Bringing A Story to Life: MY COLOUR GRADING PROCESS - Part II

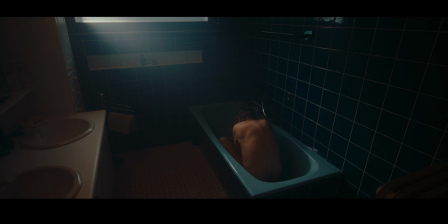And this is technically what reality could have looked like, maybe slightly more contrast than there was in reality. But this is what the camera recorded with a Rec 709 look to it.
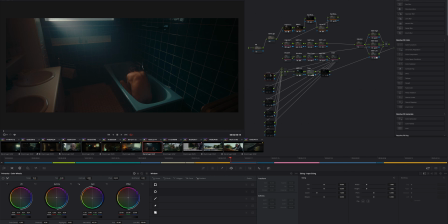And when we start activating our look, we've pushed it towards a bit of a cooler space. Then we adjusted the look and feel of the bath, which has affected a lot of the image too. The whole bathroom was a bit too blue.
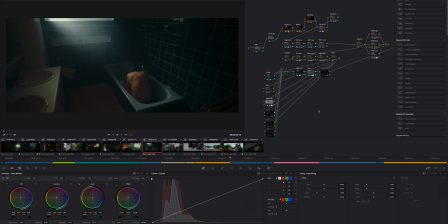Then we've lost the light, so we've added more light. And looking at that, I think we can even push this down a bit more. There we go. Go back here. That looks good. Now he needed a little more attention. Activated that on him, make him look a little more awful to look at.
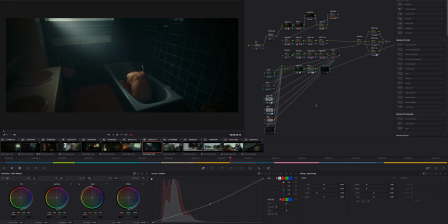Created a vignette to push our attention and make him feel even more alone and lonely. And then adjusted the white balance around the sink to bring the image all a bit more into one single realm. Now the good thing about this is my creative process.
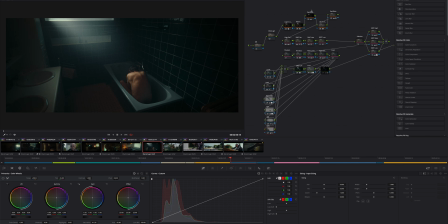Everything else is basically balancing out an image and creating the base for my creative process, which means I can actually use this without these adjustments and apply it to different images, different indoor scenes.
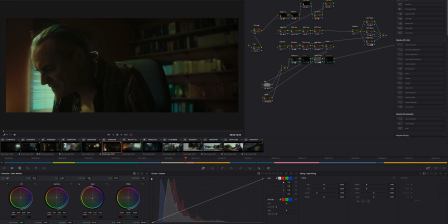I can use it here, I can use it here, I can use it here, here.
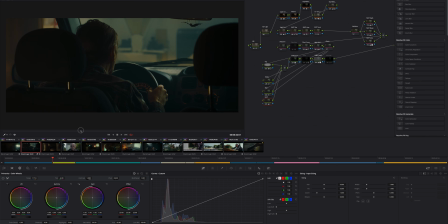And you're starting to feel like there is a color palette going on in this.
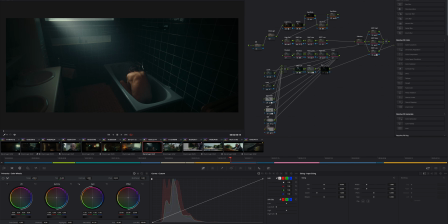And that's thanks to using a big, the 500T color process, as well as the 2383 lot that, bring us in the same color palette that pushes that teal and orange look. And it helps us, bring the whole movie into a similar look.
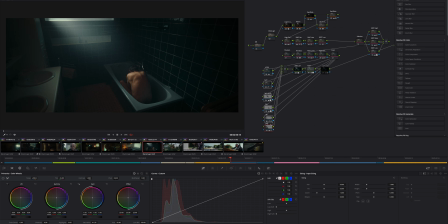And then with my local adjustments here and with my look adjustment, which I will apply to pretty much every image, I can achieve a
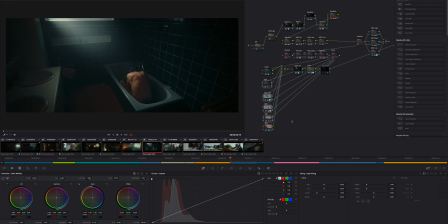look throughout the film. And then here I'm basically just shaping your attention, pushing your attention to a certain area in the image. And these two up here, these first nodes, are just there to balance the image. So if I deactivate my look again, and I'll deactivate my balance, this was too warm.
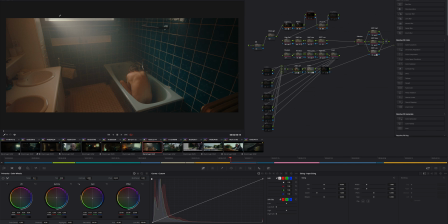This is not what I wanted. This is not a very good starting place. I had to cool down the image.
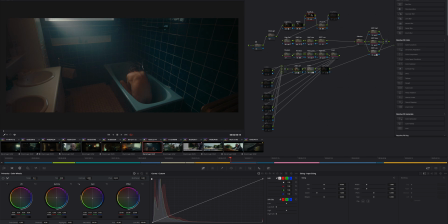So that's what we did in the first node. Cooled it down and brought down the exposure to a bit more realism, where we were in real life. One, to get rid of some of the noise that was in the shadows that the lifted image, brings out. And two, to bring it to the real place. And the next node here is the contrast.
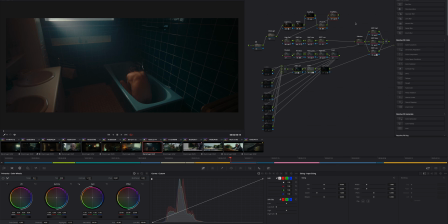How much contrast can we bring into the image and keep it still kind of real? So these are my balance nodes, and these will do the heavy lifting. They will take, they will bring the image to a place where it should be before I can do my look.
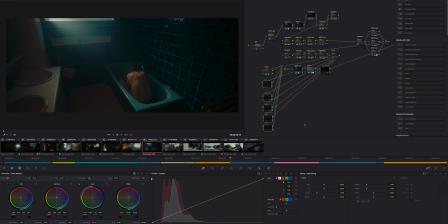And from there on, I can add my look and do all the attention giving that I want to do. And there we are. Now that might look brutal, but once you're watching the movie, this really gives you the feeling that is intended when we were recording the image in the first place. Color grading to me is is a process. It's a color grading process. It's not just a copy and paste on Resolve.
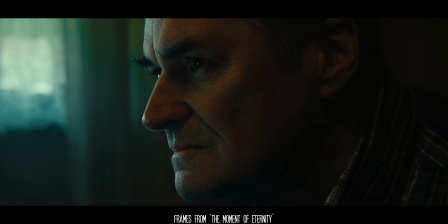A lot of this project, a lot of the look of this film was achieved in pre-production and being very
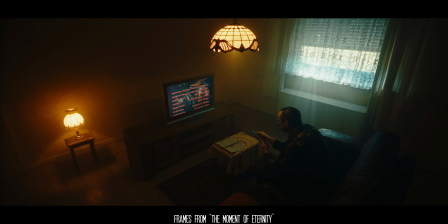deliberate and very careful about what was in the scene and how the scene was captured before we actually got to color grading.
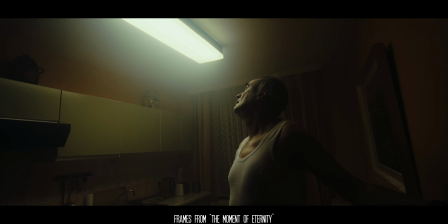Every one of those steps, like I said, is an opportunity to push your image,
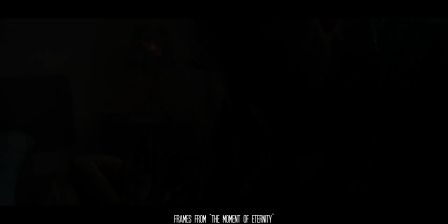to create a palette, to enhance the feeling of your story.
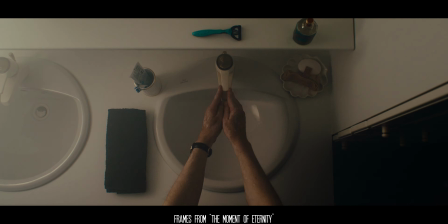Maybe next time, before you press record, think about how do I want the image to look afterwards,
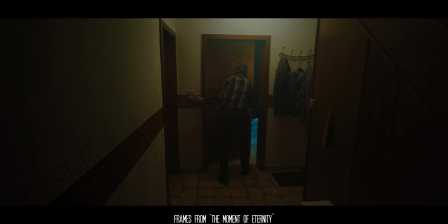and what in my scene and what on my camera, in my equipment, can I use to go towards that image.